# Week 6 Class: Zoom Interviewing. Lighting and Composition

I would say, I just need to pause while the, you know, while the cat finishes meowing and or whatever, there's a train going by or a boat or something or a truck, wait till the sound goes by stop and then re-ask the question and pick it up again very very important just little things um but when i'm setting up for an interview i'm going to try to uh look at what the person is wearing i look at um hair color hair coverings or head coverings i look at um any kind of um basically a top or outfit that somebody's wearing and i try to put them against the background that they will stand out against not blend into before i do anything um and then if if I have limited options, let's say somebody's set up, let's say you're doing a Zoom interview with them and they're on their computer, then if it's a desktop, you can't really move it. You're just sort of stuck with the background behind you. But you can maybe say, do you mind turning off the overhead light? Or do you have a desk lamp that you can put beside your computer that might help just so that the lighting looks better? What I look for when I'm lighting, I look for two things. I look for shadows and I look for hotspots. So they're kind of almost opposite.
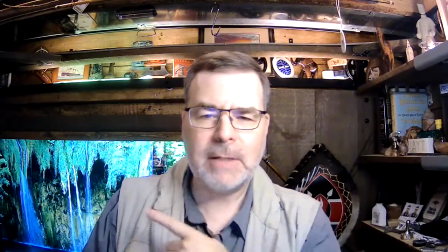So if you look at this shot here we have some shadows here on my chin and the hot spots are coming off these lights right here up up
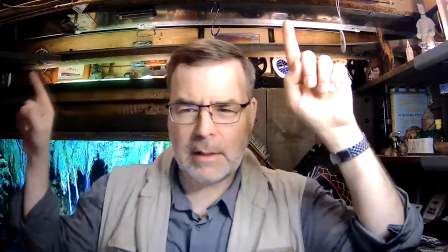here and off this uh ductwork is i got a light here your eye is going to be attracted to the brightest thing in the screen
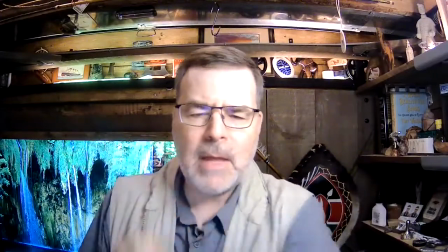in this case it's going to be what's behind my head over here and um this this tv um
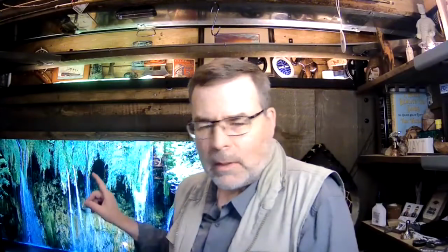i actually uh um it actually has a covering on it
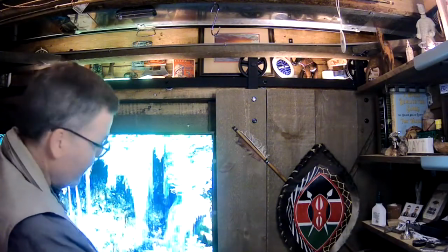because look how bright it is without the covering the the camera cannot and that's set to the darkest mode on my tv i go
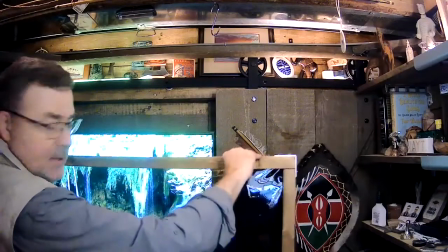all the way dark and that's what i get so i've got this thing here look at that it's sunglasses for the camera it's neutral density but it's
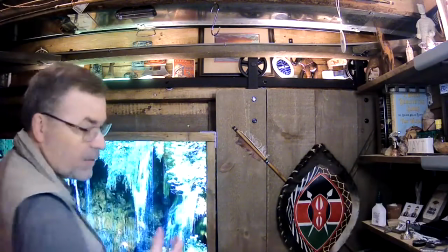today it's sunglasses for my television actually it's sunglasses for the light normally we put it on the light but by putting it on the tv uh
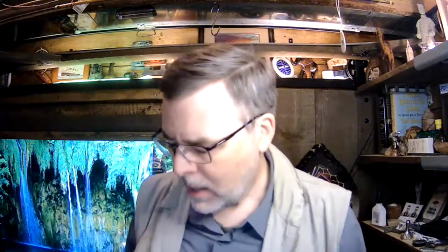you can sort of see some of the color the detail comes back If you have a choice between overexposed and underexposed,
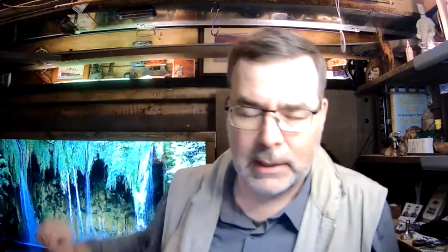always pick under because overexposed, the detail is lost. But that's a side note. But what I'm going to do when I do lighting is I like to subtract all the lights first, and then I will add lighting. So let me do that with the help of my remote controls. And I appreciate you don't have remote controls, and I don't expect you to.
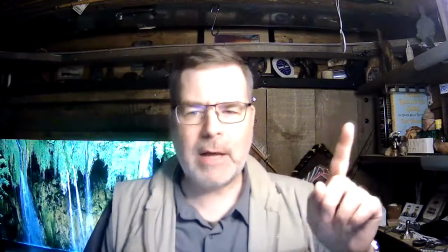I'm just going to use them for this demonstration. So right now, the only light I've got going on is the ring light.
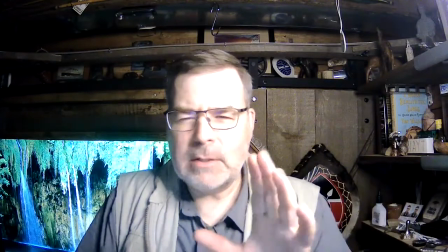what has happened when I turned off the light the camera is not really sure what to do but see how this part of my face is all overexposed
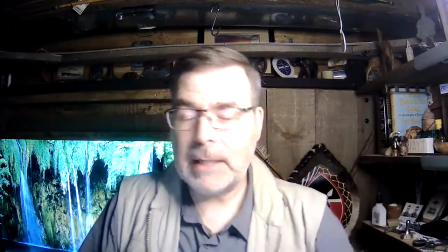that's because it's it's coming in on my face like this and my automatic camera here isn't doing a very good job let me try this
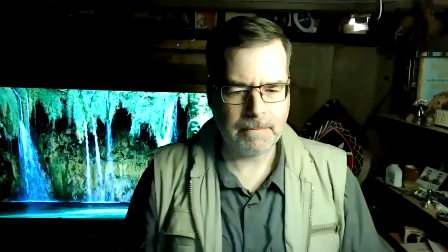other camera it's a little bit better quality I think let's see if that's colors off but that's okay
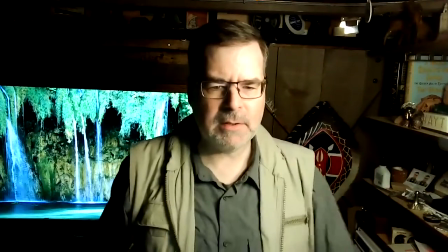right uh okay so now you can see the shadow on my face yeah one of
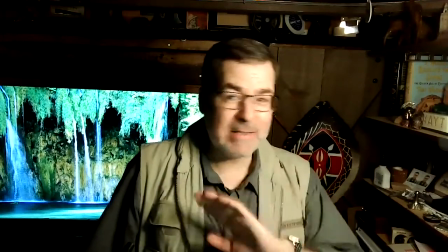the things that's a really critical thing to remember this is just an easy easy pro way of doing it
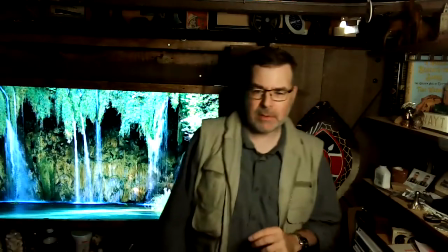never ever ever put your subject too close to the background because you're going to get a lot of see the shadow here
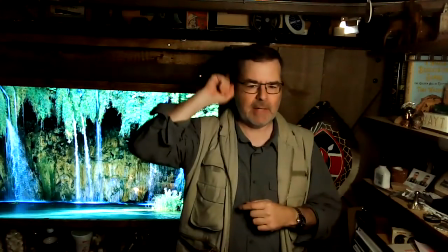right if the subject is too close to the background you're going to get subject and see how i'm blending right in that's the problem actually let me show you what the
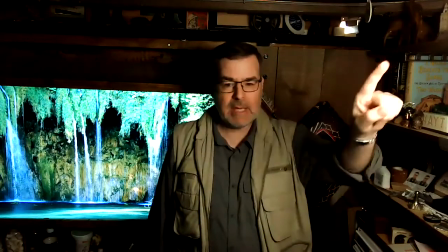backlight will do so in pro lighting we use three lights we use a key light a main light a fill light to fill in some of these shadows which i'm going to show you
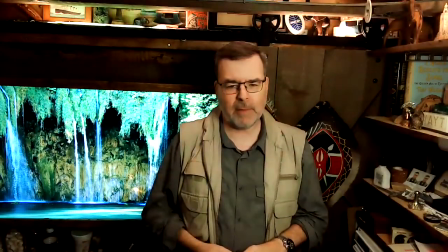how to do with your own stuff and then a backlight to separate me from the background see that right
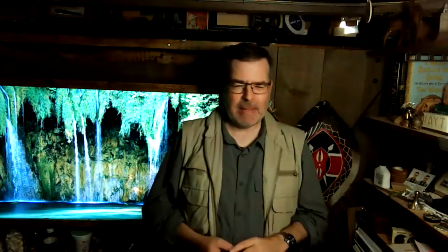see how that just ignore what's going on up there but uh and again my hair color is i think too close to the wood color so it's not ideal
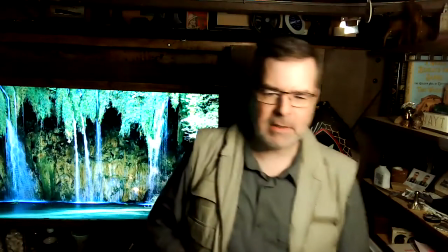but the thing is uh see the shadow here if i move my subject up in this case the shadow is kind of lost but
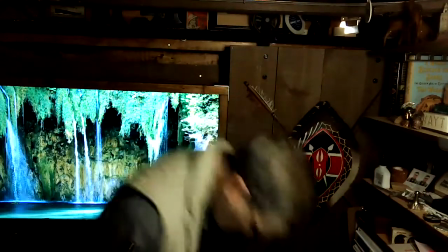but you don't really see an outline of the shadow it's just a bunch of darkness uh speaking it a darkness on there it is there does that still
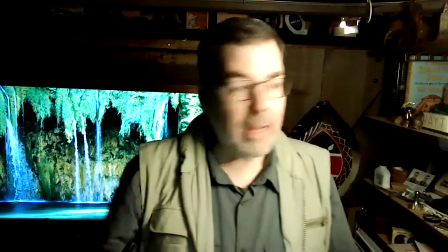work yes it does okay um okay so i've got a light here let me go to the wide shot so you get a better sense
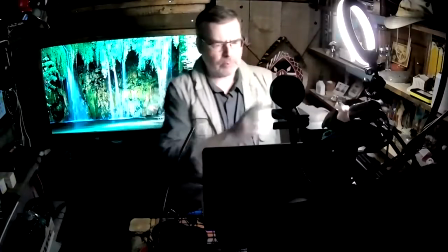of what i'm doing you can see uh this ring light's coming here i'm going to raise it up a little bit higher again about a 45 degree down angle to my to
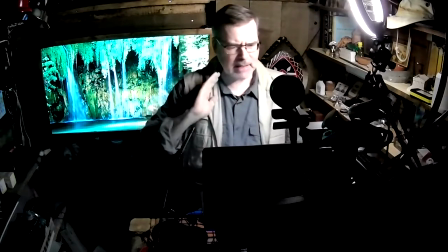the subject and then we've got this dark shadow oh well look at that look what happens when my hand goes past
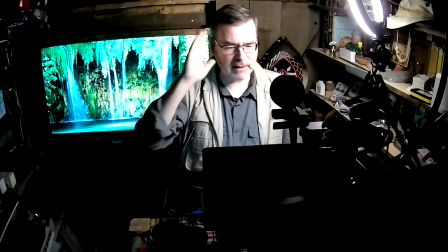my face we've got a dark shadow but my skin is reflecting the light onto my face so if you have say a
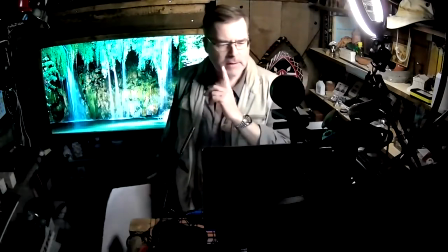piece of whiteboard which i happen to have right here watch what i can do with that look at that wow now it's not too bad
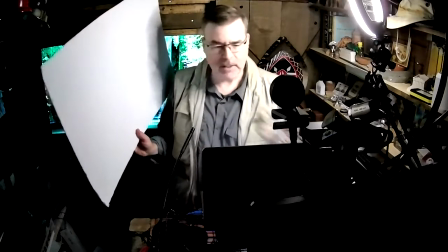this is why you don't shoot wide though right because in the wide shot and you see the lights in the close shot you will not so
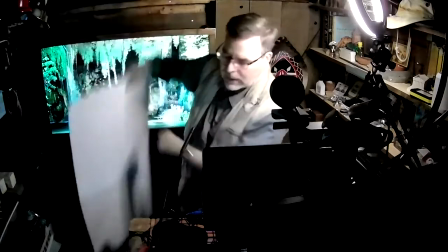this is the thing i'm just going to show you one other board this board i got at the dollar store the better board if you're going out
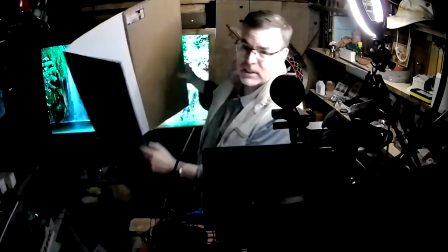looking is this board it's actually designed as a project board this is from
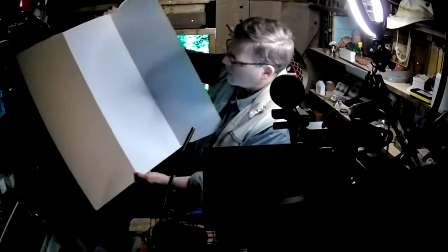dollar tree in burlington right a buck 50 i think i paid for it's
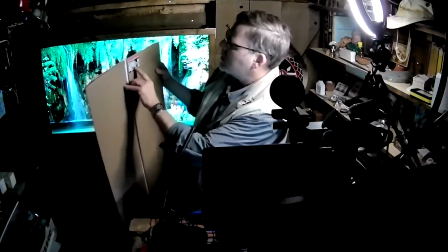a project display board i think it's even i think it's made in america or
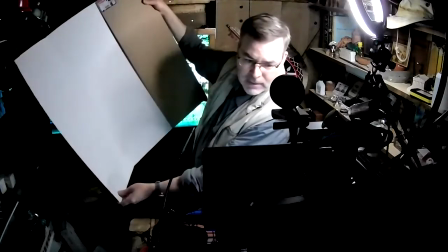canada or something but inside it's white outside is this cardboard color
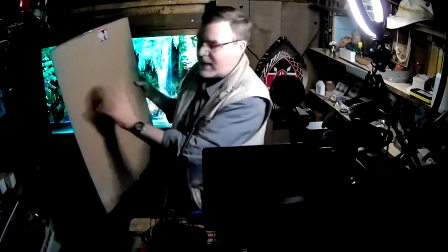so it's great if you're moving it around you're protecting the white It's not getting dirty. It's a bit stronger than foam board.
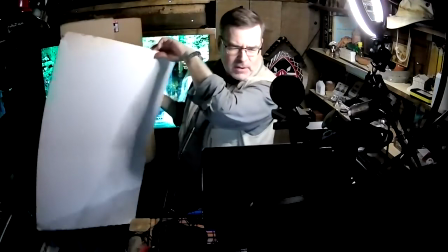You can see my, I don't know if you can see the foam board starting to get all bent and smashed up out of shape.
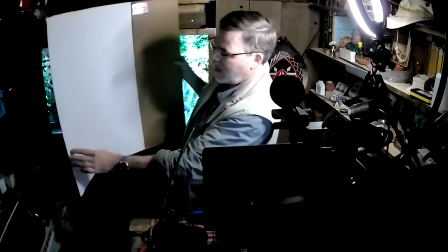This is a stronger board I found. And more importantly to me, it's larger.
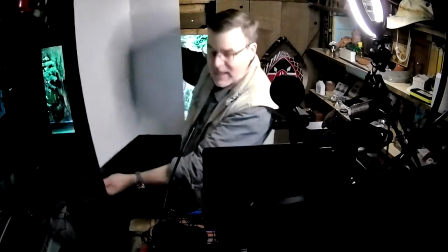And then more importantly too, because it's this trifold design, I can actually set it up and it'll stand on its own.
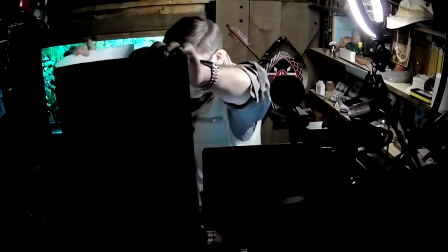I can actually probably just show you right here. Like it's, it's pretty great, right?
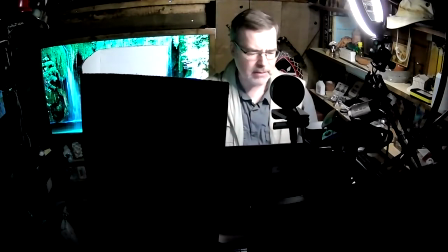As things fall, but I can, it can stand on its own now actually let's go back to the other shot over let's try this one the next ago camera I know that's still let's go to a tighter shot to this one right here okay so it's still in the shot but I can play with that but this is self-standing so I'm doing it by myself so I'm going to just remove this I have lots of little bits and pieces okay so see the light shadow here if i bring this up now is that doing anything uh you know what for for the sake of space because a very tight space i'm just going to use this other piece of foam board it'll demonstrate things easier see the dark shadow you see that okay and and the project board works the same uh you're going to have more space because you're going to be in your living room or dining room but um if i actually let me do it this way beautiful right so i can actually set this up and what you what you will learn with lighting is we don't want flat lighting which is if we did we use the ring light straight on and what flat lighting is it's when the light is the same all across the face now shadowy lighting let's go back to my roman artifact
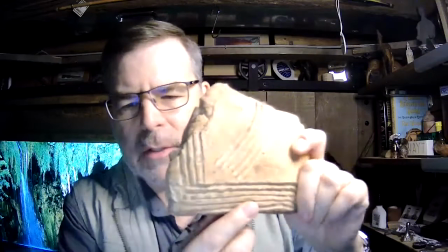all right so now there's shadows in the groove that's not what we
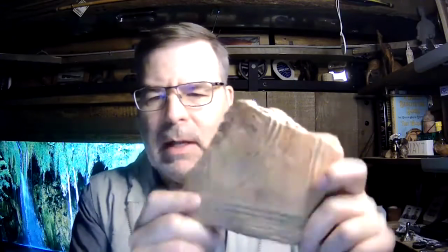want if we're doing museum pictures we well maybe you want it i don't know but it's more dramatic right and it's it's also more realistic.
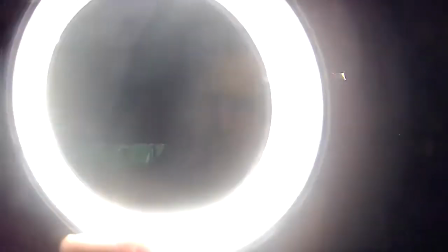Never in life do you have a light straight at your face, except if you're out and there's a car coming towards you, or maybe if you're doing makeup in the morning, or if you're in the bathroom and you've got a good bathroom light and the light's coming counter. But my light's above me. It's never straight on me in my bathroom light, like it's above the mirror, right? So there's some shadows under my chin. So the problem for me is that ring lights,
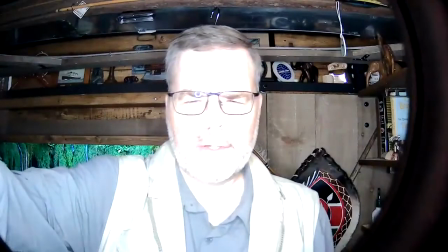when they're used around the camera just look way too artificial and they're whoa look at that and really really retinal burning blindingly bright now you can dial them down right this is the beautiful thing with these right you can you can knock them down a lot but again do you want to stare at that for half an hour right so here it is around you think but gary looks
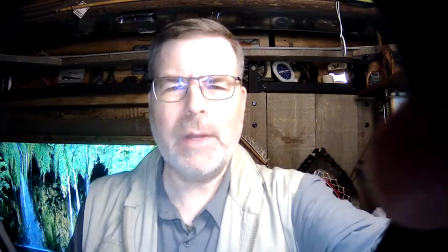pretty good but it doesn't look natural it looks weird right it doesn't look natural well you can see the difference.
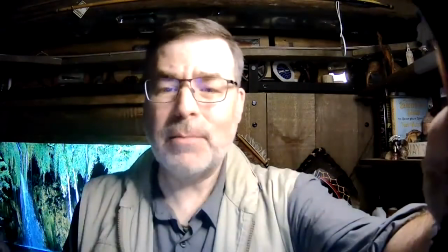Here's flat lighting. And this is more dramatic, right? It's fantastic.
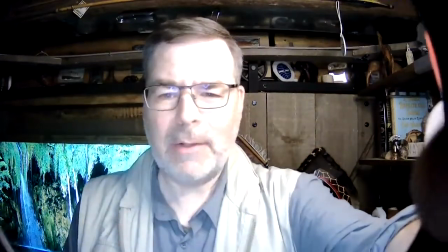I'm the man from Dos Equis, right? And now I don't know what I am, right? See how flat that lighting is, right?